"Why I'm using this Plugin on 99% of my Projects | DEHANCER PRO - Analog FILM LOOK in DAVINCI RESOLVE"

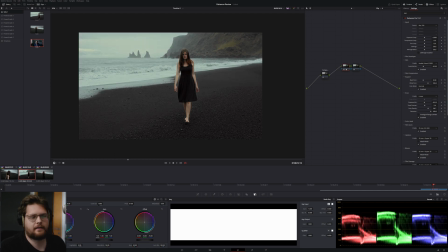268s
So they're pretty pleasing and it's a great color contrast to the rest of the scene. So as you can see here, I relied more on the presets that we already have. Here we have the film grain set to 35mm with an ISO of 500.
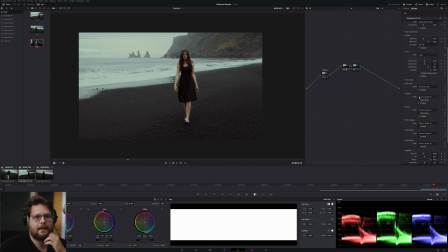283s
That's pretty cool. The same here with the halation, 35mm, and also the bloom. So we turn that on and off. You can see the glow around the bright edges.
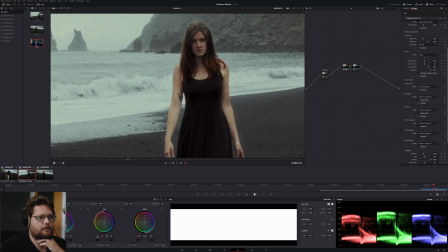296s
It's the same with the halation. Here we can really, really see the red pretty well. And if we turn it on and off, here we can see that. Also, we see a little bit of more warmth within the skin tones. So grain is actually one of my favorite aspects of analog film. And there are also multiple different ways how you can use it. Dehancer has different presets that are based on film sizes and their ISOs. Smaller film sizes and higher ISOs produce more prominent and bigger film grain that are mostly associated with 8mm hand cameras and amateur video. And bigger film like 35mm or 65mm produce more detail and smaller and less grain. They are more linked to big cinema. Let's take a closer look on how different sizes of grain in Dehancer affect our image.
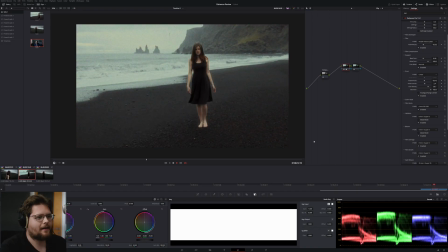349s
So now it just looks like we had an 8mm hand camera that we used on our travel trip. So this looks kind of way more homemade, and it just emits this feeling as if it was an amateur video shot with an 8mm.
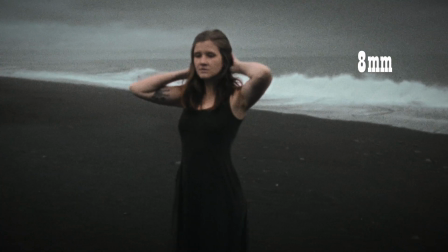366s
And on the other hand, if we go back and apply the 30mm preset, it instantly looks way more cinematic,
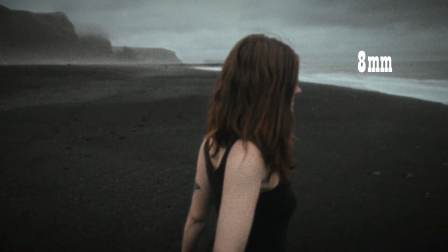374s
and it looks way more as if it was shot on a cinema camera with 35mm film in that case. So when creating your overall look also in Dehancer, it is important to keep in mind how your footage should actually look like, what kind of feel it should emit, and how details like film grain or film damage play a role in that. I really like how Dehancer gives us those different presets. They are based on film sizes and still give you the flexibility to manipulate the different parameters to dial in your own looks too. And I would really love if Dehancer would also add those parameters for how faded the film actually looks like, and maybe also add a slider where you can choose how expired the film stock is. I want to show you a different example. As I said before, this now is a photography example where I shot with an anamorphic lens.
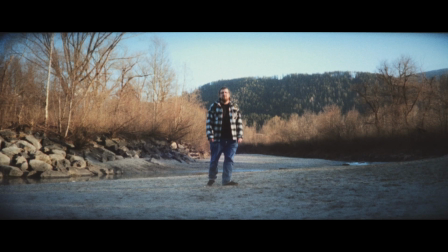424s
I actually did a photo shoot with a musician. He's called Tom Joseph.
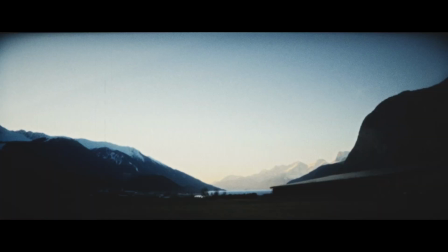429s
Check his music out, it's really cool. So he just wanted to have these photos that look like they would be stills out of a movie.
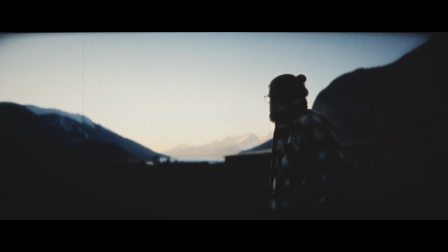436s
He showed me some stuff that he had in mind, and then I instantly thought, okay, I'm gonna use my anamorphic lens so that we really have this
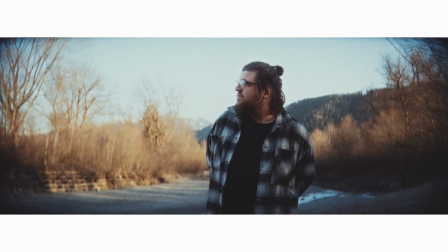444s
cinema scope format for the photos that he could use as banners.
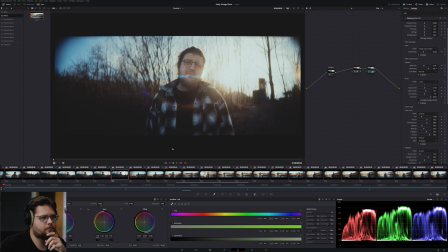449s
So the lens itself already was pretty soft, and we had those cool lens flares. And then I decided, okay, I am gonna do the grading within DaVinci. The main reason for me was to have the Dehancer plugin available, and I kind of wanted to edit it in a way that I would actually grade a video.
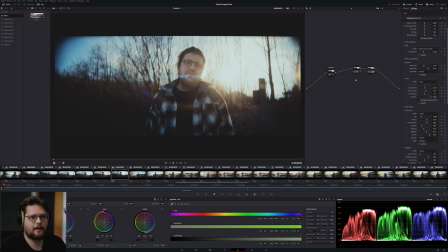468s
And here we have one of the final stills. We can see first this compound note. This is how I would also do this within Lightroom, for example. So I just made it brightened up his face, stuff like that.
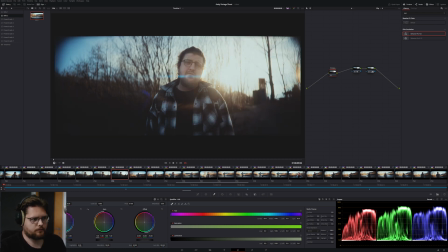482s
I added more vignetting. I also accentuated the sun flare here. So that's mostly what I did. So nothing really that big. Also here in the end, I just faded the blacks around the vignetting a bit more.
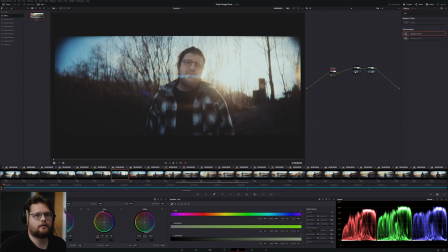498s
So there's not a lot of actual grading going on. So the main grading is going on here with Dehancer. So here we have a before and an after. So instantly we can see that most of the overall feel is created by Dehancer.